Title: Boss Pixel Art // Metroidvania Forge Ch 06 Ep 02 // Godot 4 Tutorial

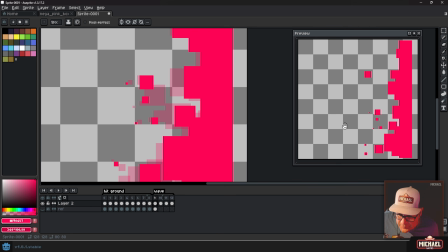(41:37)
You notice how I kind of made this one bobble a little bit? That kind of adds some fun energy. I kind of like that. It might even emphasize that on some of these other little blocks. Make them a little bit more erratic and less predictable looking.
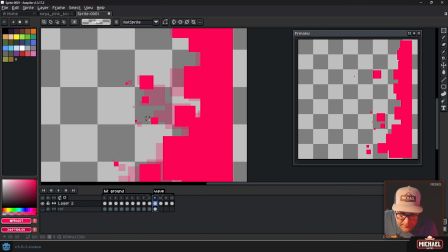(42:00)
Now, one thing that I'm seeing is that a lot of these are terminating at about...
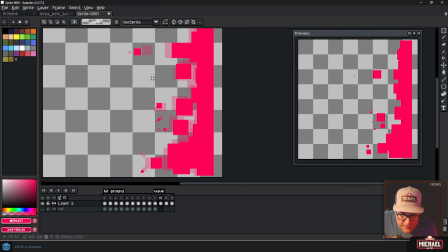(42:06)
What am I doing? I'm hitting the wrong button. A lot of these are terminating at about the same time, which leads to a somewhat predictable, right? These dots are all fading out at about the same rate. That's probably okay, but it would be good somewhere to find some that hopefully we can fade out sooner,
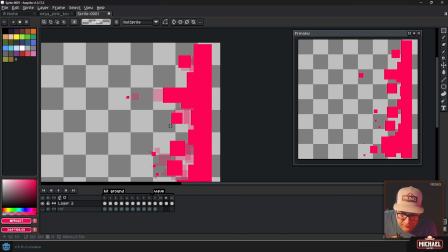(42:25)
or, you know, give them a different kind of a life cycle. So I'm going to target this one next. It's kind of fading out slowly. And so what I'm going to do is I'm going to keep that going. I'm going to make it
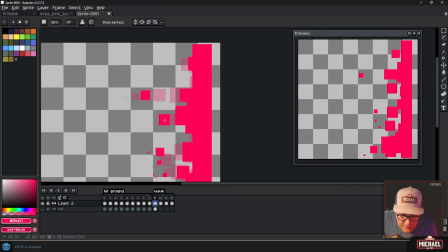(42:41)
kind of have a different kind of a life cycle. Okay. So it's going to slowly float out so that it's not ending at the same time as all the others, because they all tend to disappear around frame 12.
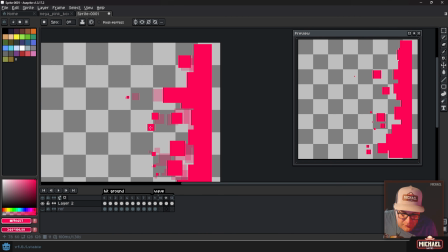(42:58)
Okay. So we can, and what's funny about this is we can keep looping these for, I mean, almost indefinitely. Like we could make these things animate all the way across the whole canvas if we wanted to, right?
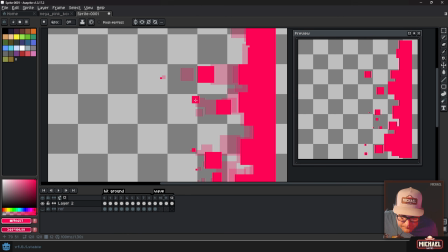And I'm not going to quite do that, but you know.
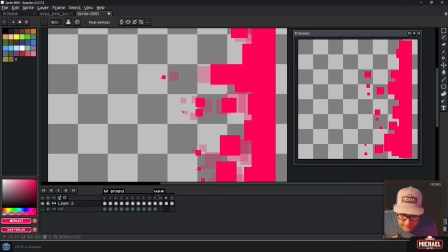Okay, so now these ones are a little bit different. Their timing's a little bit different.
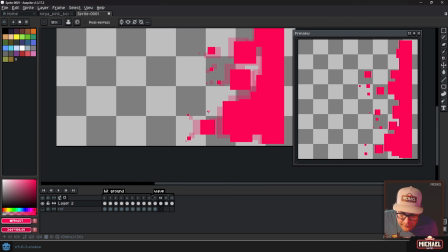(43:44)
We need to introduce more of that, okay? And, I mean, we could really go crazy with this if we wanted to, but I don't know.
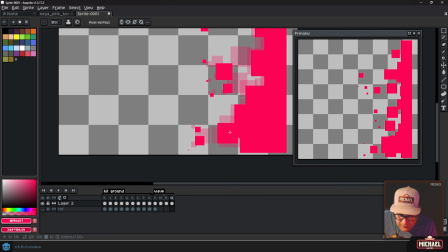(43:51)
What I'm going to do is right here where this chunk gets a lot smaller here, I'm going to maybe break off. I'm going to break off a chunk of it. Okay, so I'm just going to keep going with the same kind of idea.
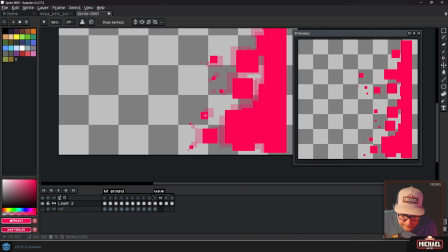Okay, a little bit of crazy junk going on right there.
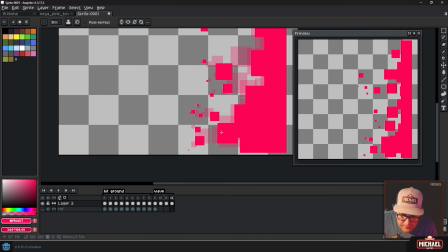(44:28)
I might need to make that a little bit smoother. I don't know.
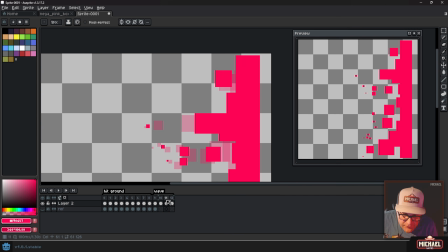(44:38)
But ultimately, I think it's getting what I want. Let's just add a little bit more up top, because up here it's kind of lame. We don't have anything happening. Okay. And even maybe what we do is we take some chunks. I'm using the eraser here.
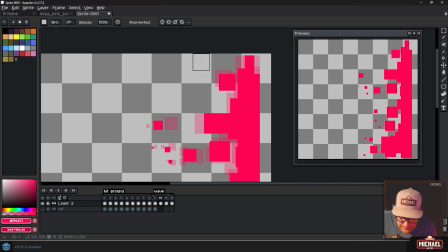I'm not quite sure what I'm doing here, actually, other than messing around with it. I think that's fun. Make it not.
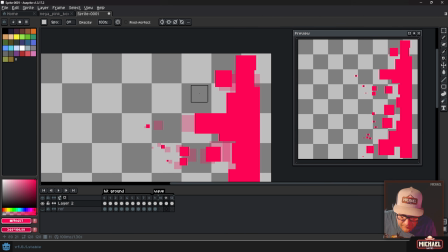Yeah, that's fine. A little wobbly. Now we can make some more stuff fly out from it.
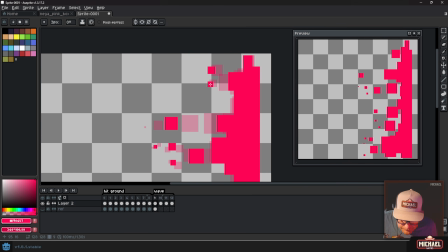Okay. We probably just need a little bit of action right in here.